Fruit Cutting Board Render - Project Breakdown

So getting that nice subsurface scattering light going through it really is a key thing, especially for CG renders.
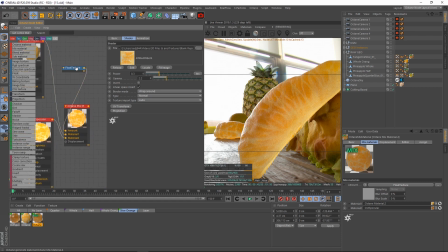(65:23)
And in painting too, in painting and any type of art, any type of good looking fruit and food always has like a nice looking food and subsurface scattering type of light going through it look, because that's just a natural trait of the food that we eat.
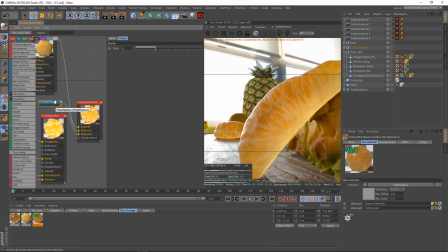(65:36)
It tends to be anything, even like a French fry or a piece of bread, has super porous shapes to it where light just scatters through it. It's just very interesting when you think about it. But for a diffuse element, that was that there.
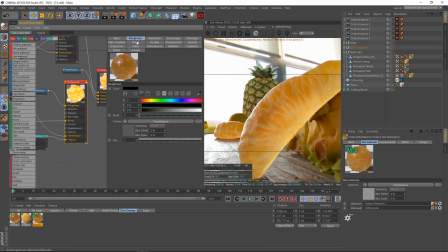(65:49)
I had literally no roughness set for that. For my orange slice, I did have manual roughness set here with this float, 0.1. Again, a lot of the detail from this came with a mixing of our specular material right here with our diffuse material with a value of 0.3,
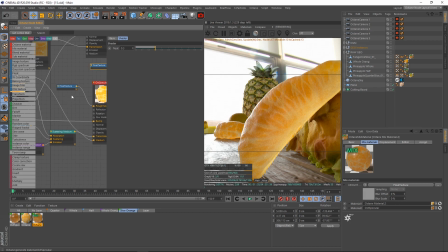(66:06)
and a lot of the detail, these membranes here, came from simply a bump map that I plugged into both my diffuse and both my specular, and that was based off of the image diffuse texture that I got when I got this free orange slice. So again, we can really rework some amazing bump maps from a standard diffuse map.
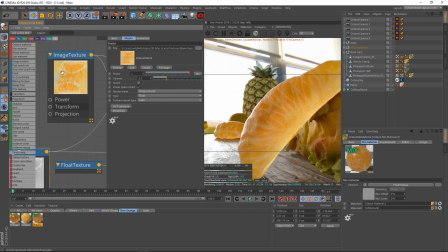(66:23)
So always keep your eye open for contrast and details in your diffuse map, seeing if you could pull that detail out and how that would look, because again, this helped night and day.
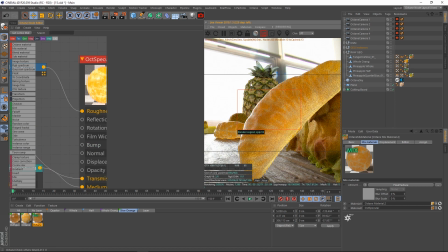(66:32)
Again, let's take one more look at that. This is without. See how just flat and bland and lifeless that looks. Just does not have the detail like it did before, even as a 3D scan with this much detail thrown into it, right?
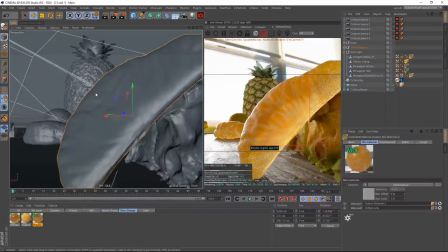(66:45)
Like, this is definitely not a low-res 3D scan, because you can see here, if we do N plus B, this is a lot of freaking polygons.
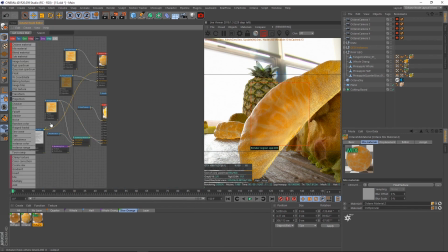(66:51)
Probably about 500,000 just this tiny little slice. But if we throw this bump map back on it right here, instantly take a look at that. We get some light, we get the light and the reflections hitting these beautiful little details. These veins pop out and look really distinct for us as they grab and catch your eye.
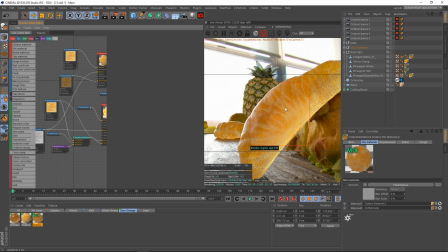(67:08)
The bump itself is actually going to add some roughness to it in itself, because roughness is basically light being bent and warped as it comes through. So this bump is going to help warp and bend and kind of roughen up the light as it's traveling through, and just create some definition, because again, the membranes on a real orange slice are more rough than say
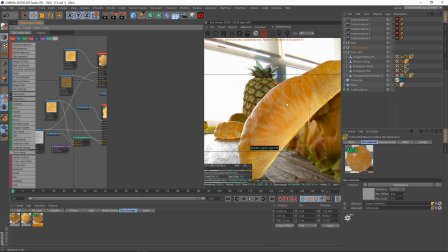(67:25)
the actual meat of the orange. So we're creating these different distinctions in the different areas of the fruit here. All this organic variation is kind of coming through, and this shows off great because we're basing this entire variation in bump off of an image texture that was generated from a real world piece of orange.
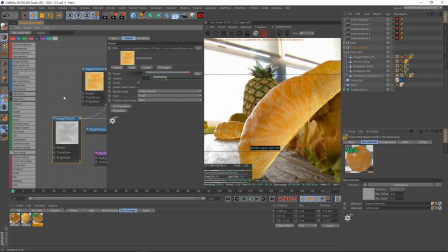(67:42)
So if we can use that original diffuse 3D scanned image to fuel our bump, the better it's going to look, because that's really going to give some nice organic nature to it.
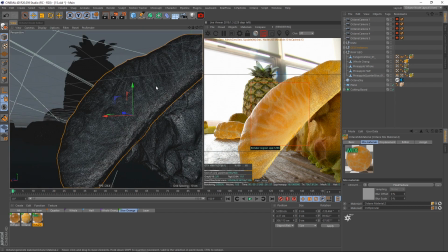(67:51)
But again, been rambling on quite a while on that,
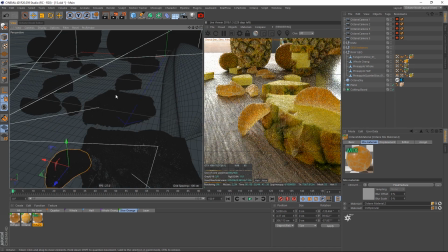(67:54)
so now we're just going to go ahead and finish up by talking about the solid pieces.
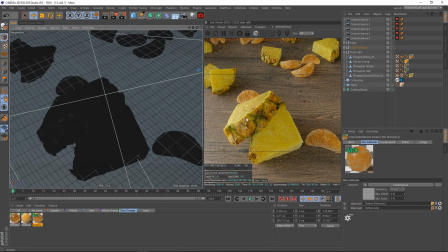(68:00)
We've been talking about the more advanced pieces, the pieces here. For the solid pieces, like with the nice orange, like we've been talking about the advanced slices here, like the actual the part of the pineapple you would eat, the nice little meaty part of the pineapple here,
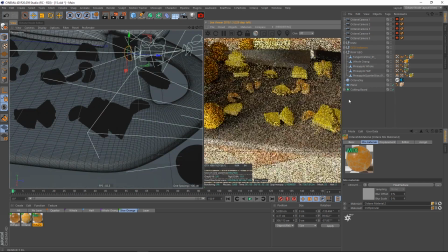(68:15)
and then the orange slices and stuff. Now let's just go ahead and quickly talk about just the regular pineapple pieces.
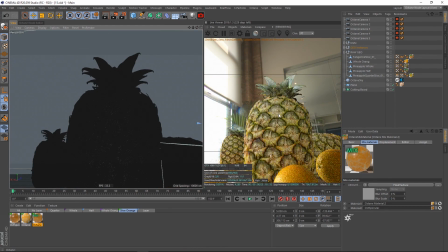(68:21)
This looks really good here. I love how this turned out, the full pineapple slice. The reason this looks so good, though, is there really wasn't much work involved with it. What I did end up doing, though, is add some diffuse subsurface scattering. Now, again, this isn't a liquid, right?
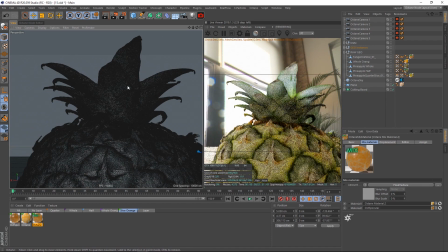(68:34)
This is a more dense piece of fruit. It's just the leaves are so thin and stuff that light was able to get through here. So I do have some transmission values involved. So let's go ahead and take a look at, if I go to our whole pineapple under this tab here, we can go ahead and select it, go to our node editor.
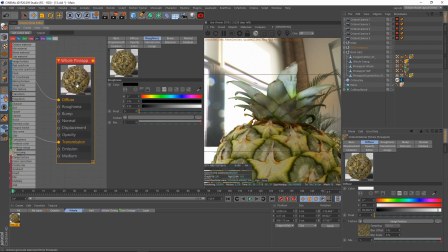(68:52)
Now this is simply a diffuse material. There is nothing else involved. A plain, ordinary diffuse material. I have my diffuse plugged into the diffuse, but what I have done to this to bring life to it, because this is the default, right?
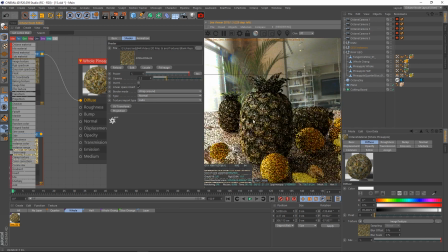(69:05)
Here's our default pineapple slice. Or an entire pineapple.
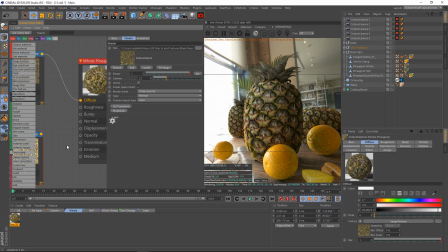(69:10)
It's okay, right? It's pretty cool looking, but it could be better. And what I did is I copied my diffuse, selected it, and upped my power to 3. And I took this copy of the diffuse that has a higher value to 3, so it's brighter. See how much brighter this is opposed to this? And plugged that into transmission.